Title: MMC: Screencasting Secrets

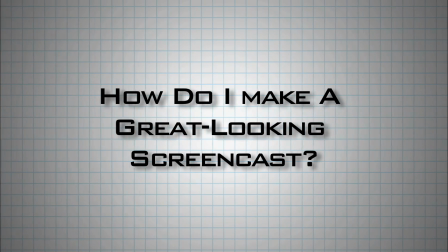8s
One of the most common questions I'm asked is how to make a great-looking screencast.
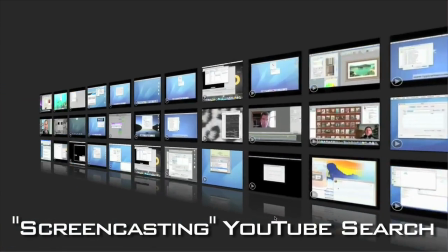13s
I've got a few tips up my sleeve. Screencasting is using screen captures, stills and movies, from your computer to create video content.
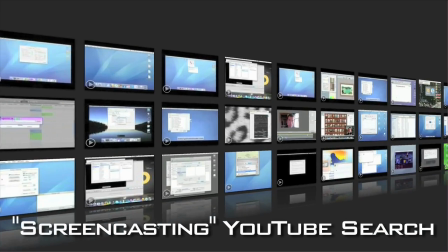22s
We're starting to see these pop up all over the web in the form of podcasts, website tours, software tutorials, and viral videos.
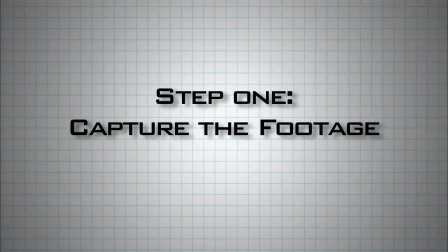30s
The first step is capturing the footage from your Mac. There are some good programs out there.
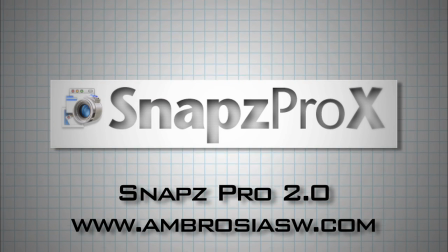35s
I use Snaps Pro 2 from Ambrosia Software. Others use programs like iShowYou and the fancy newcomer ScreenFlow.
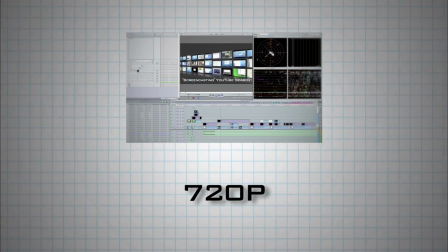44s
I capture the video in a high def frame size like 720p or 1080p or some other wide screen aspect ratio.
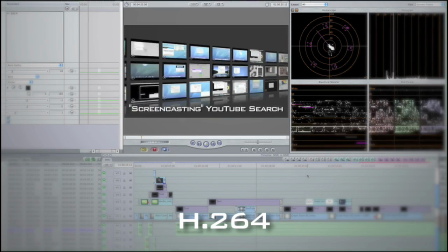51s
For videos that will ultimately be delivered on the web, a high quality H.264 is generally fine but it will have to render in Final Cut Pro.
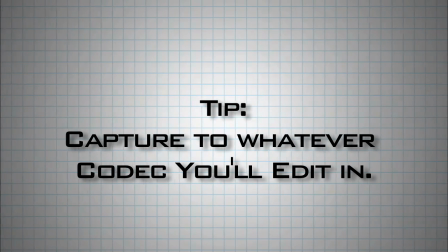61s
Generally, it's easier to capture to whatever codec you edit in, whether it be HDV, XD Cam, ProRes 422.
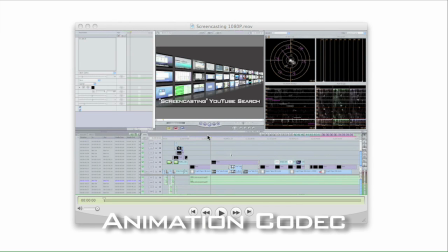69s
Often I'll just use the animation codec, it's perfect lossless quality that looks great in my edit.
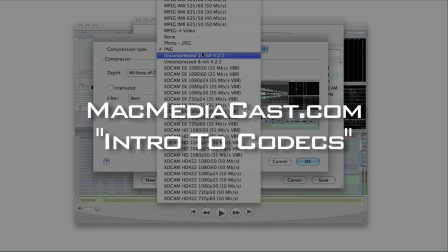75s
For more on codecs, go to MacMediaCast.com and check out our tutorial called an Intro to Video Codecs.
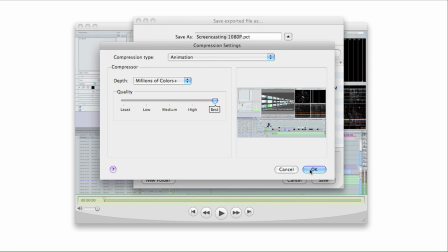82s
Codecs that I would avoid would be ones that were meant for viewing on television, DVNTSC, DVCAM, etc.
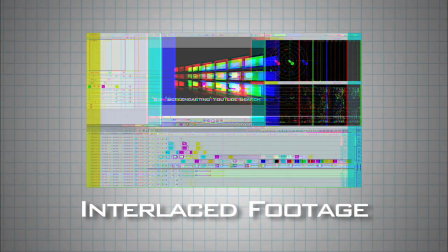89s
Because they are interlaced and screen captures look awful when interlaced. We want to always use a progressive setting when generating web content.
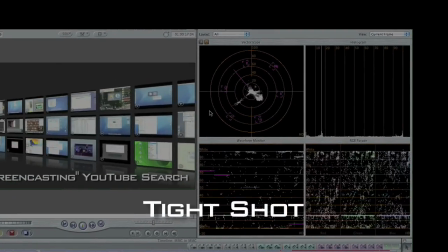98s
I like to capture a virtual tight shot, not the whole screen. I want all my details visible when this video is shrunk down to YouTube size.
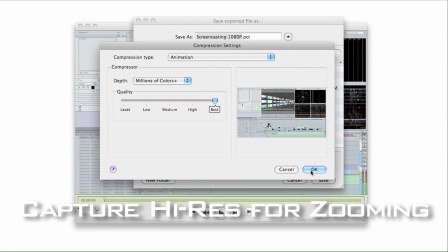106s
It can also help to capture as high res as you can, so you have a little room to zoom into the content if you need to.
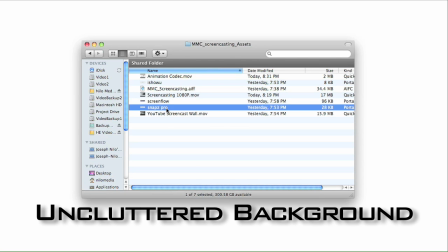113s
Also, I like to leave an uncluttered background whenever I'm capturing.
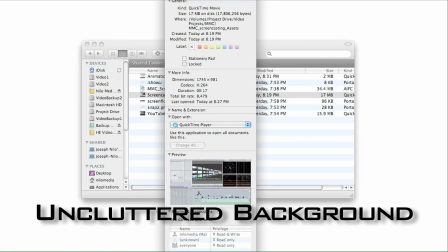117s
If it's the desktop, I use a solid color like white or black to keep the focus where I want it.
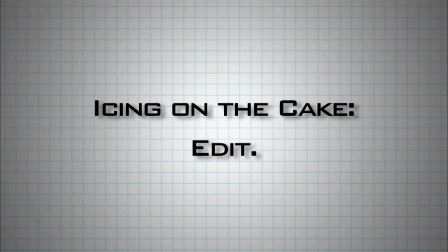123s
Once I've got my screen capture, the icing on the cake is in the edit.
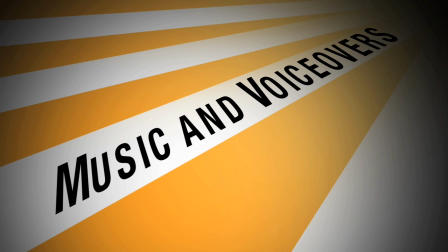127s
Your screen captures will be brought to a more professional level with high quality music and voiceovers and motion graphics from programs like Apple's Motion or After Effects.
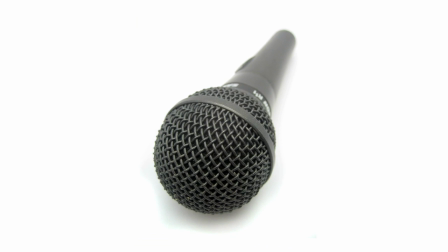136s
As for the voiceover, unless you're an incredibly gifted linguist, I'd recommend scripting or at least outlining what you'd like to say and recording it separately.
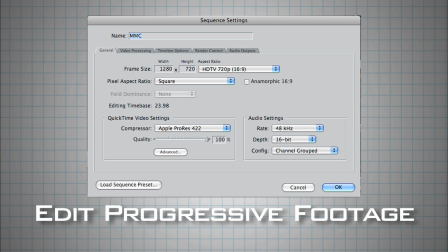144s
This will add to the polished finished product. On my editing timeline, I also choose a high def or progressive setting. As I said before, settings like DVNTSC that were meant for television are interlaced and won't look good in this application.
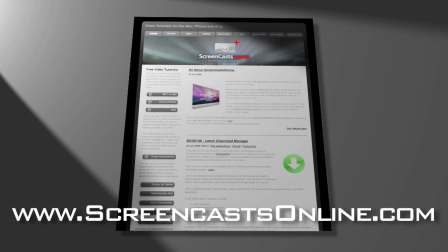159s
To see great screencasts, go check out the work of my pal Don McAllister at ScreenCastsOnline.com and
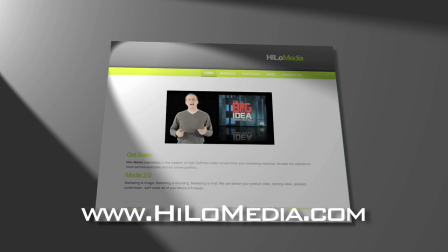166s
drop by my company's website at Hilomedia.com to see some of the screencasts and product videos we're making for commercial clients.